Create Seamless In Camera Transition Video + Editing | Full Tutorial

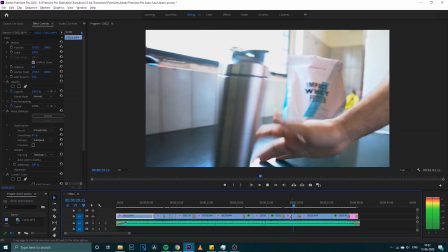4:03 And please, before I move forward, do subscribe, because if you subscribe, I will be inspired to bring even more content.
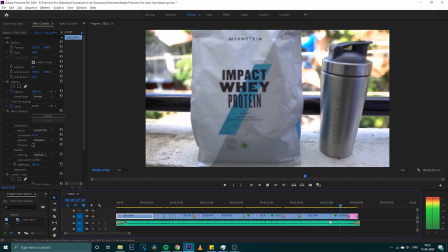4:12 Now let me talk to you about the timeline. The timeline is very simple, just 2 tracks, one for audio, one for video,
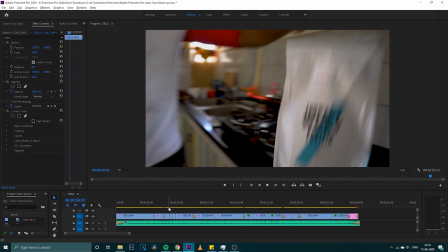4:19 and little bit of transitions here and there and simple cuts. Quickly move on to the timeline and show you immediately what we have done.
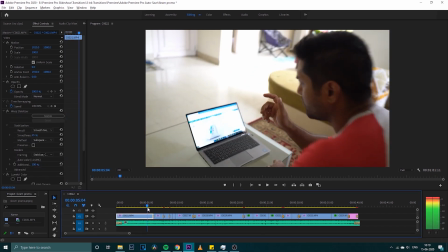4:27 So in the first shot, we are planning on panning around that the person is seeing on a computer and picking up the packet
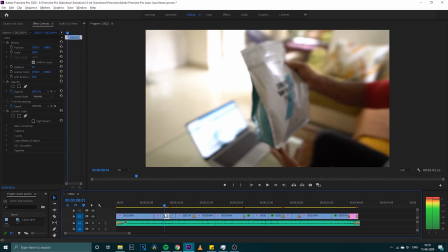4:35 from the screen. The second set of clips,
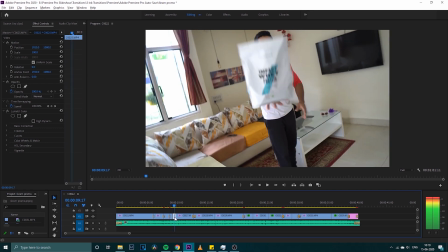4:39 the person is throwing that protein packet towards the kitchen and we have taken 2 angles to demonstrate that.
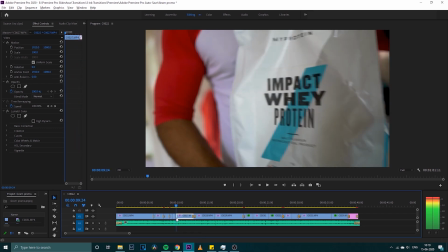4:47 And the moment where we ended is whey protein visible, and that is where our kitchen shot starts with almost whey protein visible.
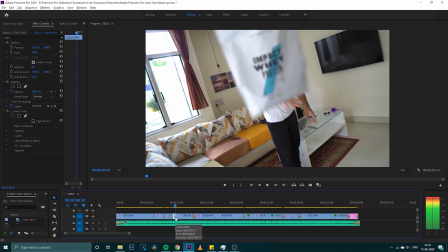4:58 and the place where we cut our throwing shots, they two blend in perfectly.
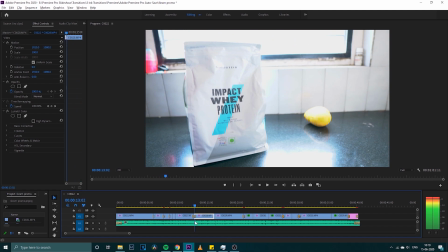5:03 Now in the kitchen, it's a single shot sliding in towards the edge, and our next shot starts with a little bit of blur transition of
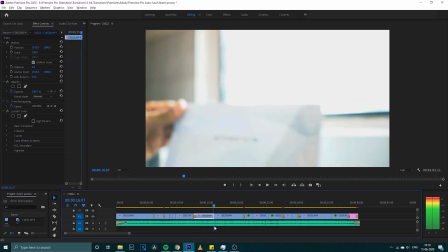5:12 tearing off the seal with the scoop falling inside the shaker,
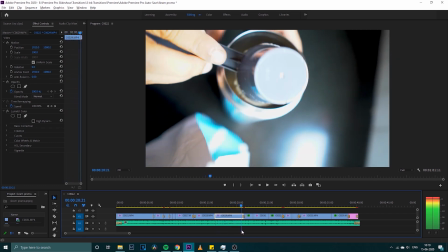5:17 and then zoom in transition to give that seamless transition towards the water inside the shaker.
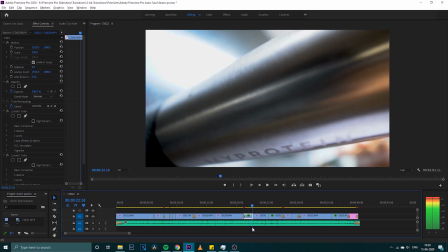5:26 Now next shot is my protein is visible on a vertical shaker,
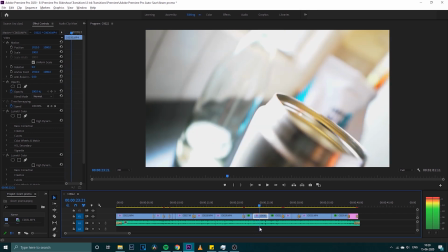5:32 and for the dynamic moment I'm starting it with the cap little
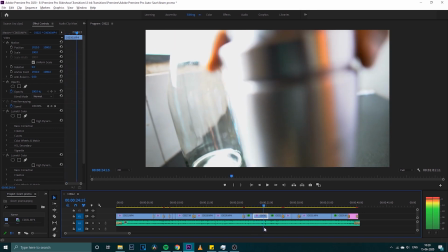5:37 frame of tightening the shaker and then shaking it and then zooming in back,
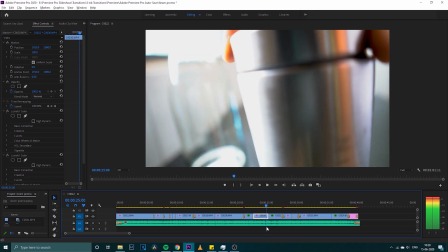5:43 and then he's obviously shaking the shaker and then zooming it a little bit
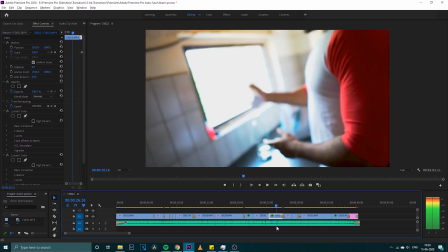5:47 to again blend in next frame and then sliding the shaker towards the edge.
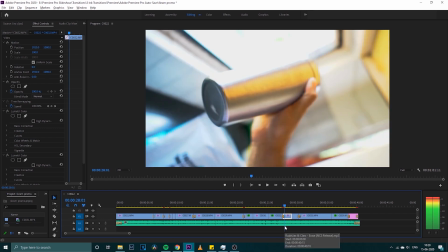5:52 Now this is the beautiful shot. From kitchen we have transitioned to the balcony.
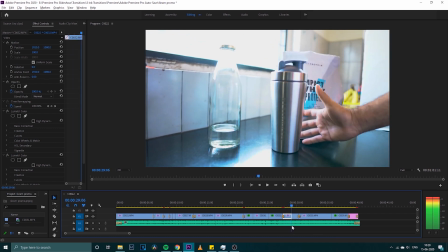5:57 Scene have changed, but we have maintained that momentum so that the shaker is sliding,
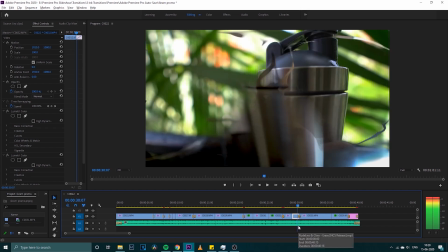6:04 and with that magical transition it transitions to the balcony,
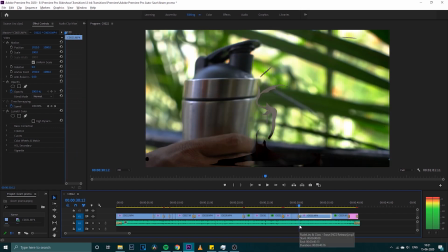6:08 and in the balcony again the momentum is maintained, and finally rolling a camera to give that more dynamic feel.
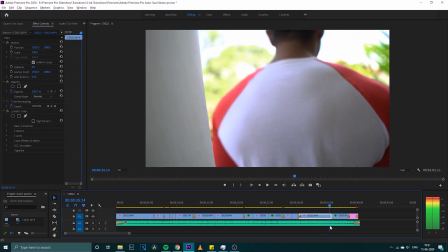6:15 And the ending shot is half of the pillar in the first clip,
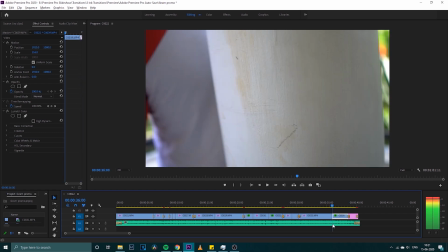6:19 second half of the pillar in the second clip, so that it gives a momentum from moving right to left,
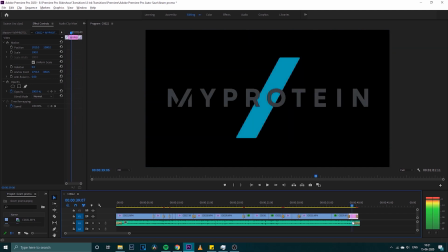6:27 and finally the shot of whey protein and the branding visible in focus and ending the clip.
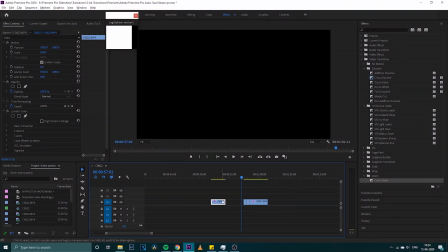6:34 Okay, so let me quickly break down this throwing the packet towards the kitchen transition.
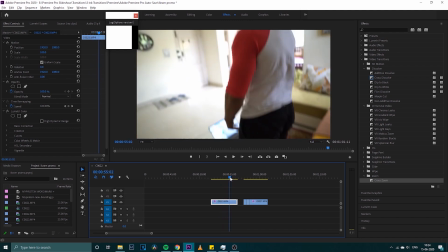6:39 So in the first shot the packet is being thrown away, and we don't need all this flowing packet in a multiple direction shot.
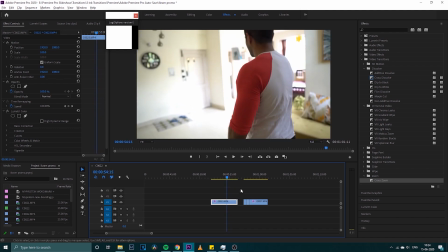6:47 We need to cut somewhere in the middle that it's still in the air.
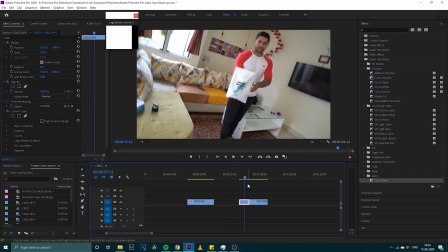6:51 In the next shot we move on from the same part, so the person is throwing the packet towards me,
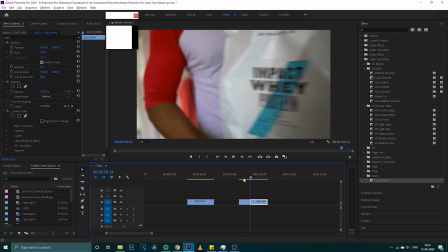6:58 and we stop somewhere where the branding is a little bit visible, because if it's in motion it's smudgy.
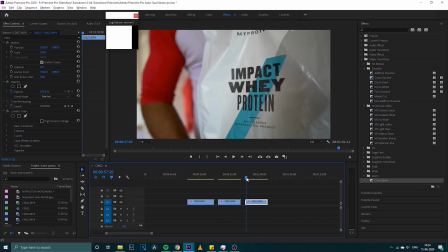7:05 And finally in the kitchen shot we start almost at the point where we cut, so it was in the center,
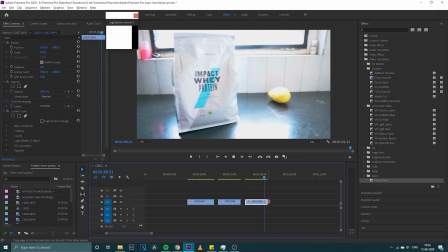7:12 branding was a little bit visible, and again in the kitchen shot the packet is in the center and the branding is a little bit visible.
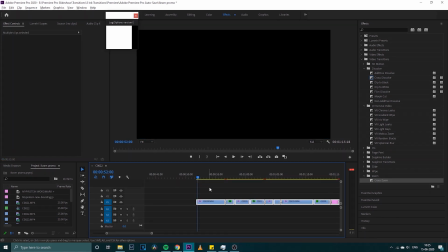7:18 Okay, so let's break down this kitchen scene.
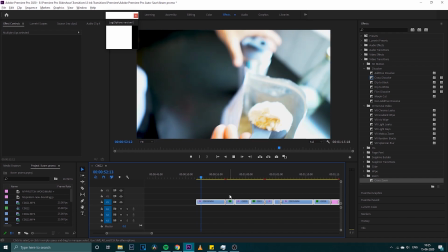7:21 What we are doing here is pulling out the scoop from the packet and then dropping it in the shaker, and in the next clip the water is flowing.
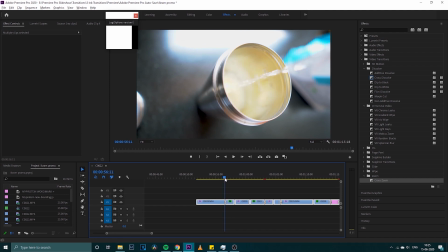7:30 Now what we are using in the middle is a bit of zoom transition for that seamless feel,
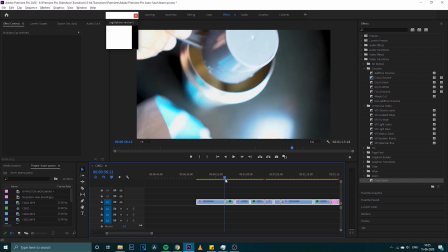7:35 because our focus is inside the shaker, what's happening inside.
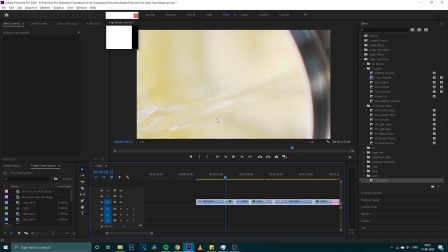7:39 So first the scoop of whey is being dropped, and second water is being dropped.
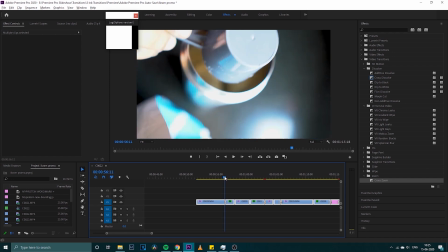7:44 So that's the focus here which we have tried to cover. Now let's expand the clip and see what's happening.
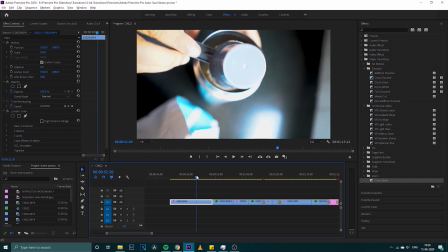7:50 So remember earlier I told you always try to be ready with at least two transitions.
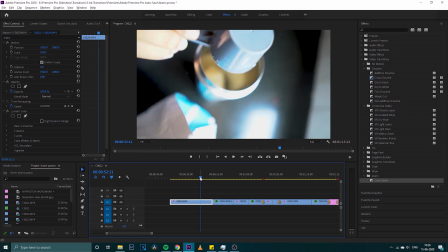7:56 So you see, so here I cut actually with a close-up of shaker, but I could have cut at this point where I'm moving a bit backward with a rolling transition.
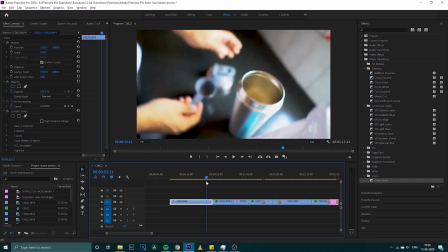8:05 And the next clip, rolling transition of the camera and moving towards the shaker, and see how it works.